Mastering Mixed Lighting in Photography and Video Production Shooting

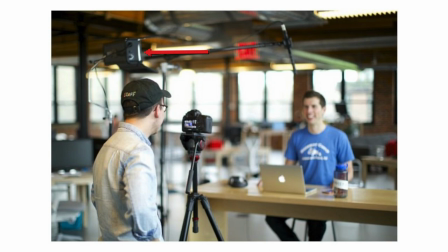Harsh midday daylight and ambient light from artificial sources create different color temperatures, as I mentioned.
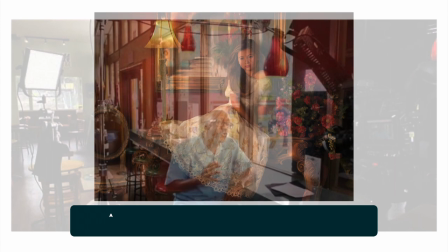When they're mixed, it can create a photograph or footage that isn't the most flattering for whatever you're trying to shoot.
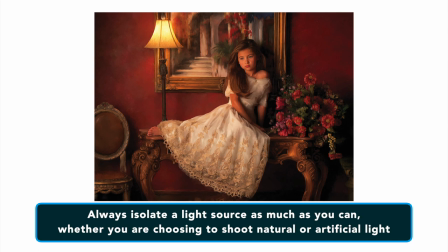Always isolate a light source as much as you can, whether you're choosing to shoot natural or artificial light. Number seven, position your subject at the right spot for the light that you're using.
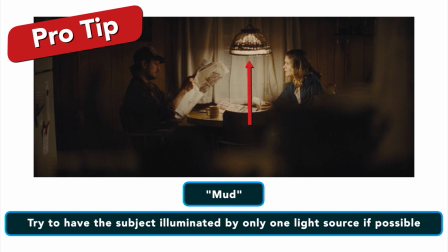Once lighting is set up, position your subject in a spot where they are highlighted by the light correctly.
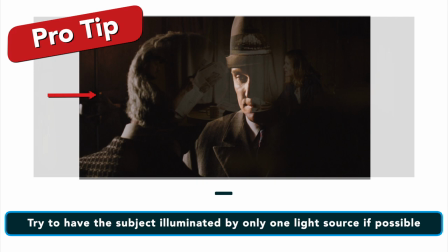A key tip to keep in mind here is to have the subject illuminated by only one light source and if it is and it looks good,
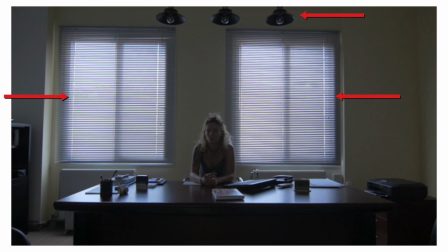then you're probably okay. If there are harsh overhead lights but a large window in a shoot location,
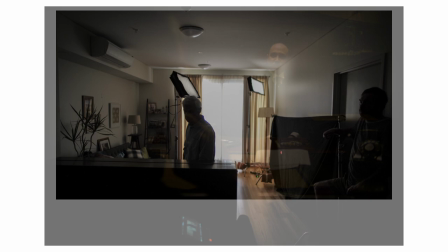consider moving your subject towards the window because the down lights would cast odd shadows on your subject's face.
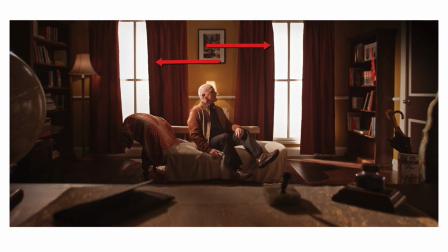Moving your subject near a window, for example, may assist by allowing natural light to come in and minimize background artificial lighting.
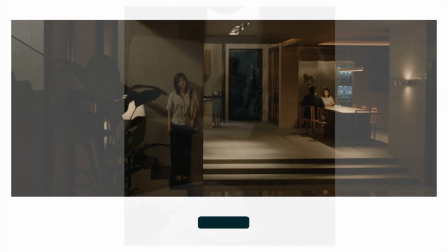Alternatively, if you're shooting using artificial light, consider moving the subject as far away from the window as possible. This will help to avoid mixed lighting concerns. Number 8. Diffuse natural light sources.
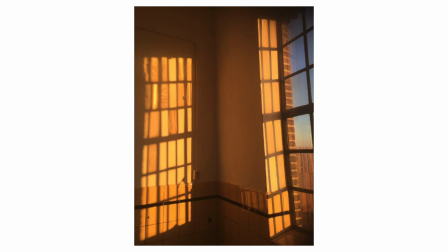Diffusing window light is a great way to create soft, flattering images of a subject or product.
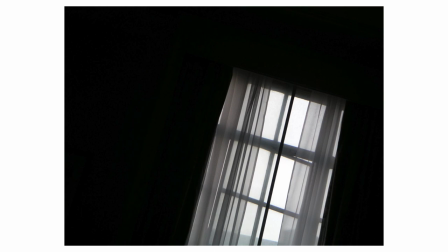Golden Hour in early morning or late evening is a great place to start.
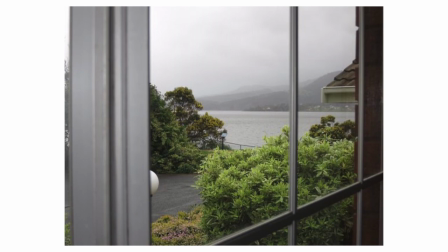This is also a great tip for a cloudy day where you'll get softer light coming in through a window with no direct sun rays to create harsh shadows.
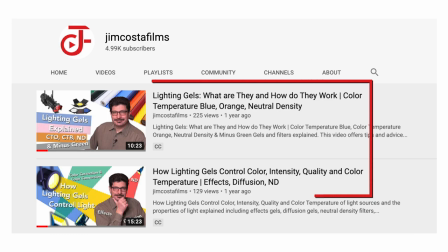Using diffusion gels are one of the topics I addressed in the lighting gel video that I mentioned earlier, so if you want, take a look at that video and you'll learn something new. Number 9. Fill unwanted shadows with more light.
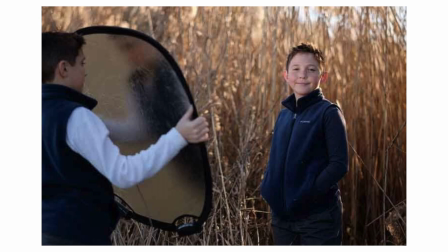Shooting in midday can result in harsh shadows. You can use a fill source, such as a reflector,
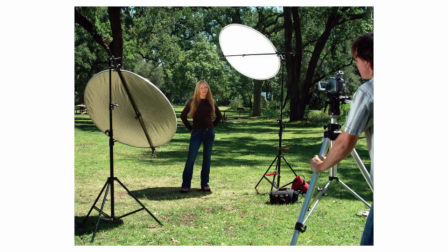to soften or eliminate shadows so you can create a more flattering photograph or scene.
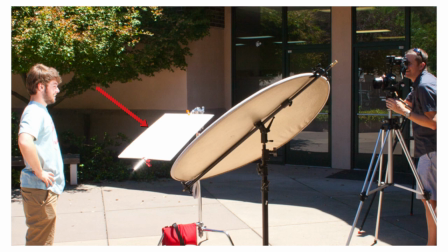If you have a professional reflector and an assistant to help or a C-stand, great.
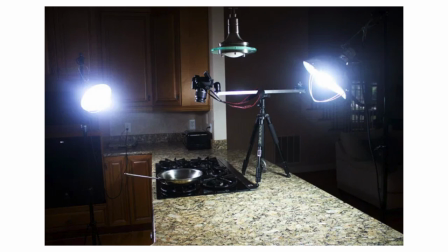If not, something as simple as a white piece of paper can help you or even a white countertop which can reflect light back up to your subject.
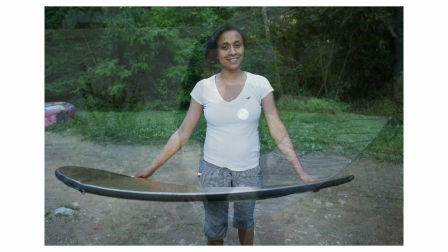You want something that will make the shadows brighter and less stark against the highlighted portion from the light source.
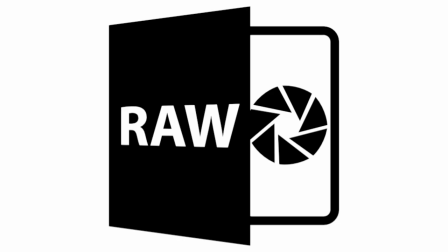Number 10. Finally, if all else fails, correct your lighting in post-production.
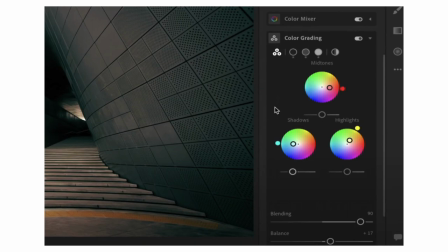If you follow my first tip and shot photos in RAW, this is where it comes in handy.
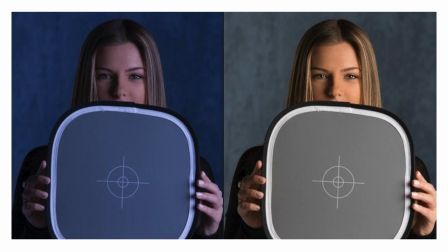Photographers can color correct issues in post-production using a variety of correction techniques.
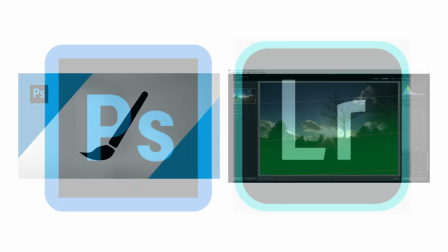Using the gray card mentioned earlier, you can use Photoshop or Lightroom to edit your white bounce.
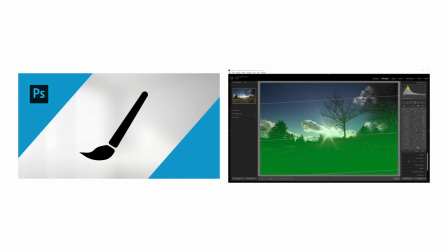Consider using the brush or graduated tools to adjust the color temperature as you might have many within one image.
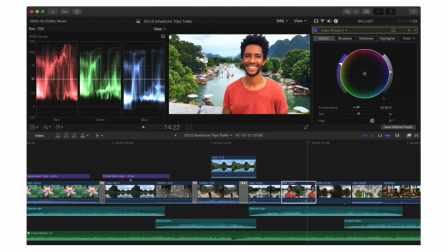For video, this is where you'll open your color correction tools in your editing program and make adjustments as needed.
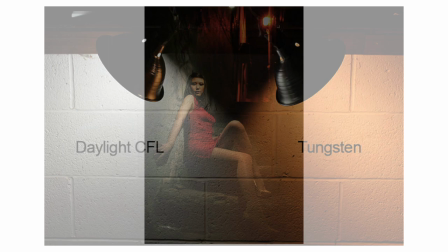Mixed lighting is a huge issue for shooters.
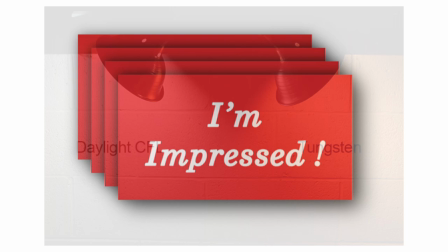However, mastering mixed lighting will not only make beautiful photographs and scenes, but will also impress your clients as well.
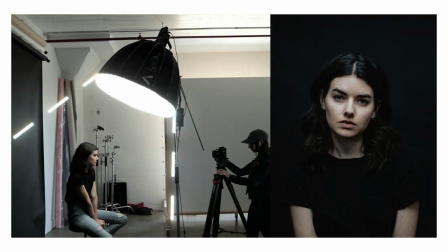There's nothing more impressive in a shooter than being in control of the lighting and the camera elements that create a great photograph or footage. This is making sense to you, but I've got it in the comment section below. My question of the day is, have you ever shot under difficult lighting conditions? If you have, leave a comment below and let us know how it went. If you found the information in this video useful, I'd like to hear about it from you. If you liked it and want to see more videos like this, then follow my YouTube channel, Jim Costa Films. If you think what you saw was great, please do like it. If you have an opinion, feel free to comment below. If you know someone who could benefit from the information that I provided, please share the video.